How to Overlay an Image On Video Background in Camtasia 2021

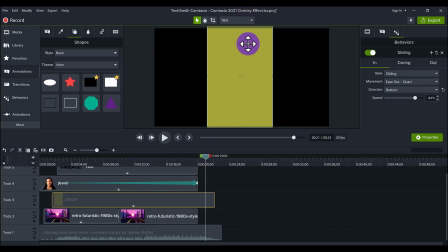[4:04]
All I did was drag the shape and I sized it
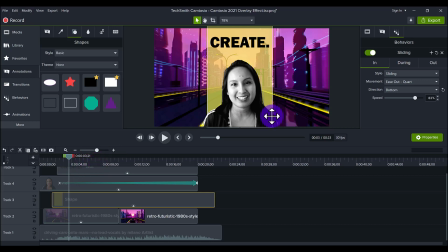[4:10]
according to a little bit less than the width of my shoulders here. So there's the photo of me, right? I didn't want it to be the exact length of my shoulders. I wanted to create some depth and dimension, so I did it slightly smaller.
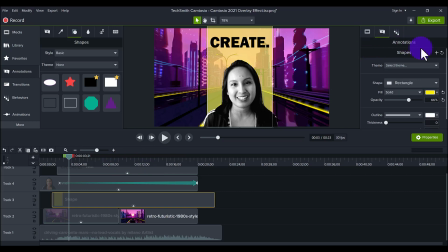[4:28]
And another thing that I added on this shape was I did the opacity at 66%. So if I go full color, you can see that this is a very vibrant yellow, but again, I wanted the details of it being see-through.
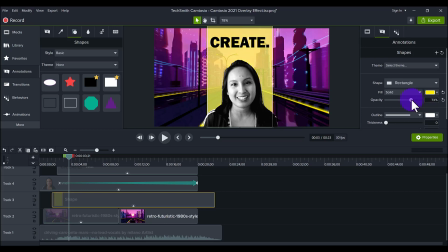[4:48]
When you do these small tweaks, right, they make your stuff look professional. So I had it at 66% opacity, which basically means we're making it see-through. Next is the image of me.
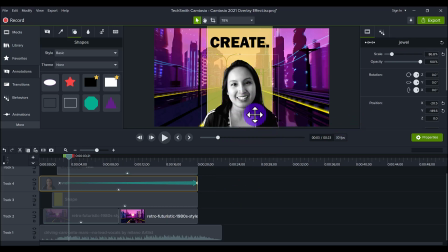[5:03]
So this photo was actually taken from a video where I was doing a Camtasia tutorial, I think, and we removed the background, so it's just the static photo of me, and I'll just grab it here on the media.
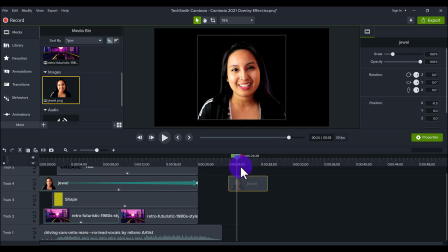[5:23]
So this was the photo standalone, right? A headshot, basically.
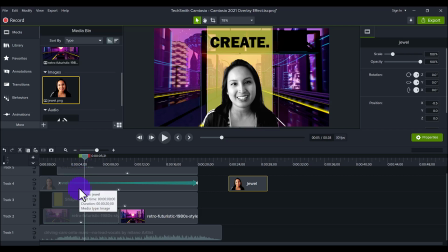[5:28]
And then what I did was I made it black and white through the color adjustment,
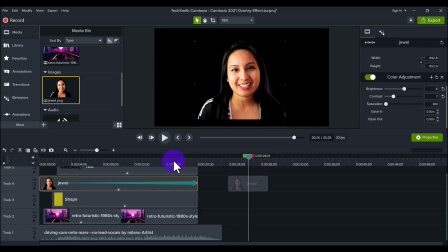[5:36]
because if I had done it in color and I left it in color with this background, here I'll show you,
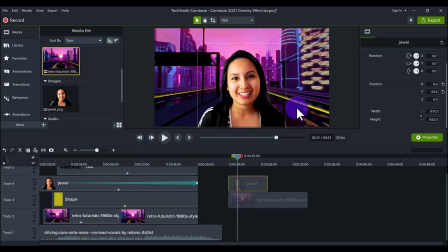[5:44]
it still looks cool, but it doesn't have the contrast.
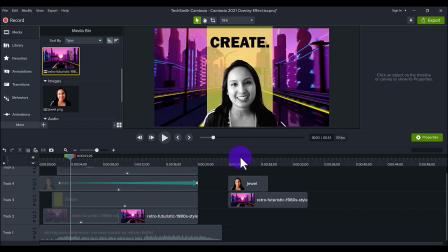[5:49]
It creates depth, right?
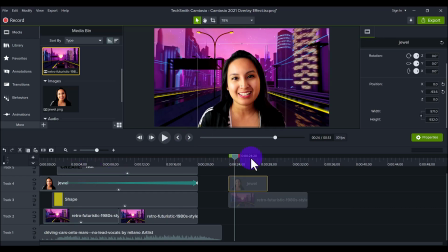[5:51]
Because I'm already quite vibrant with my color, and the background's already quite vibrant with its color, so I wanted to do something different,
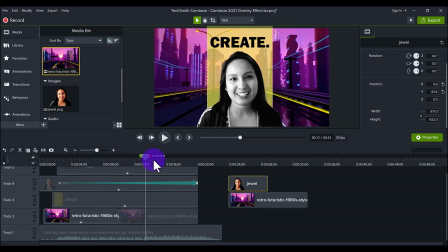[5:59]
and this is a really abstract piece of content that I'm going to be posting on my Instagram and on my Facebook and stuff. So I was just trying something completely different, and that's why I made myself a black and white color. And how I did that was I basically went to the color adjustment,
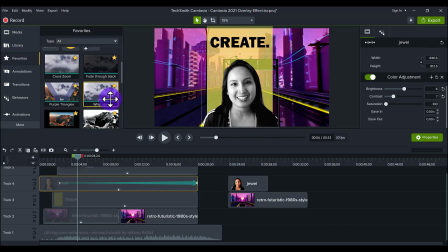[6:18]
and I have it here in my favorites. You should always be using the favorites tab. And I dragged it down.
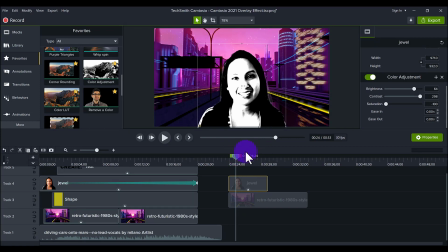[6:28]
And you can see that it initially does like a harsh black and white color, right? It looks like I have a spider web here on my shoulder. What you want to do is bring down the contrast and the brightness.
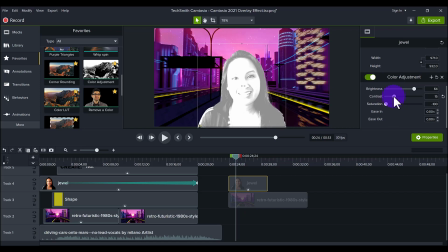[6:43]
Don't touch the saturation, because that's what the color is. So just bring this down, and then bring this down,
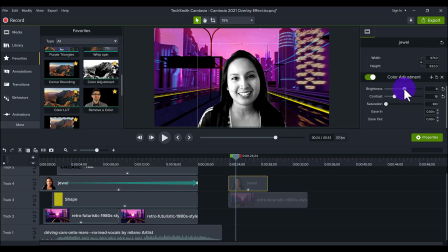[6:52]
and then you start to look normal in black and white. Because then when you bring in color, then you start to be colorful again.
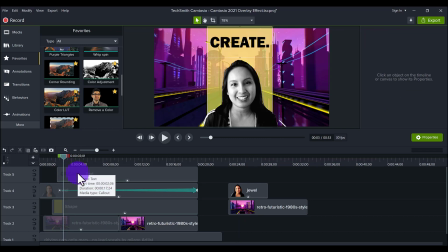[7:00]
And the last part is just text that says create. And it's very fitting, because this is an abstract piece of video. It's a post where I'm going to be inspiring others to create. Because I really do feel that when you allow yourself to create,
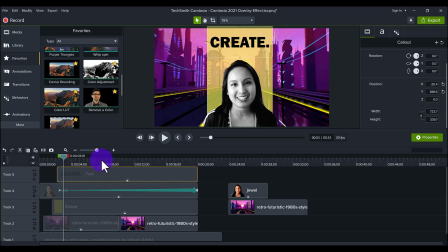[7:17]
not only does it make you feel good, cool ideas come from it, and you're expanding your mind. And I just know overall it's good for you. So those are all the elements stacked up, and you can see that I have the background right at the bottom here.
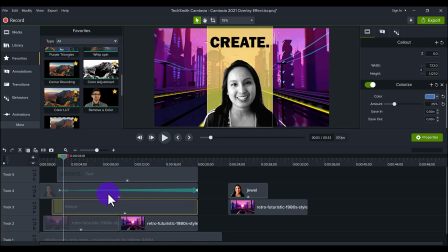[7:33]
Next is the shape, then I'm on top of the shape, and then the text is on top of technically just the shape, but this is how I've stacked all the media.
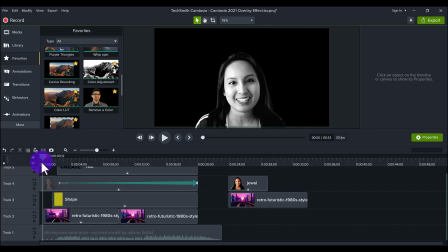[7:46]
Last thing are the final touches, right? You can see that I pop up, right? Then immediately after, the background slides in.
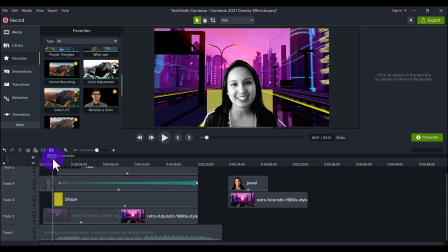[7:59]
Then the yellow shape slides in from the bottom.
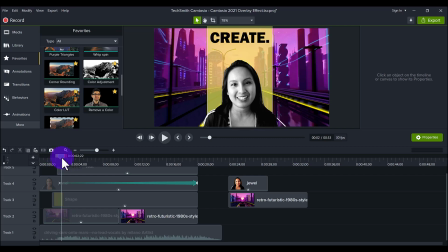[8:04]
Then the create comes down at the bottom. All these little things make up the whole, you know, animation, the whole thing.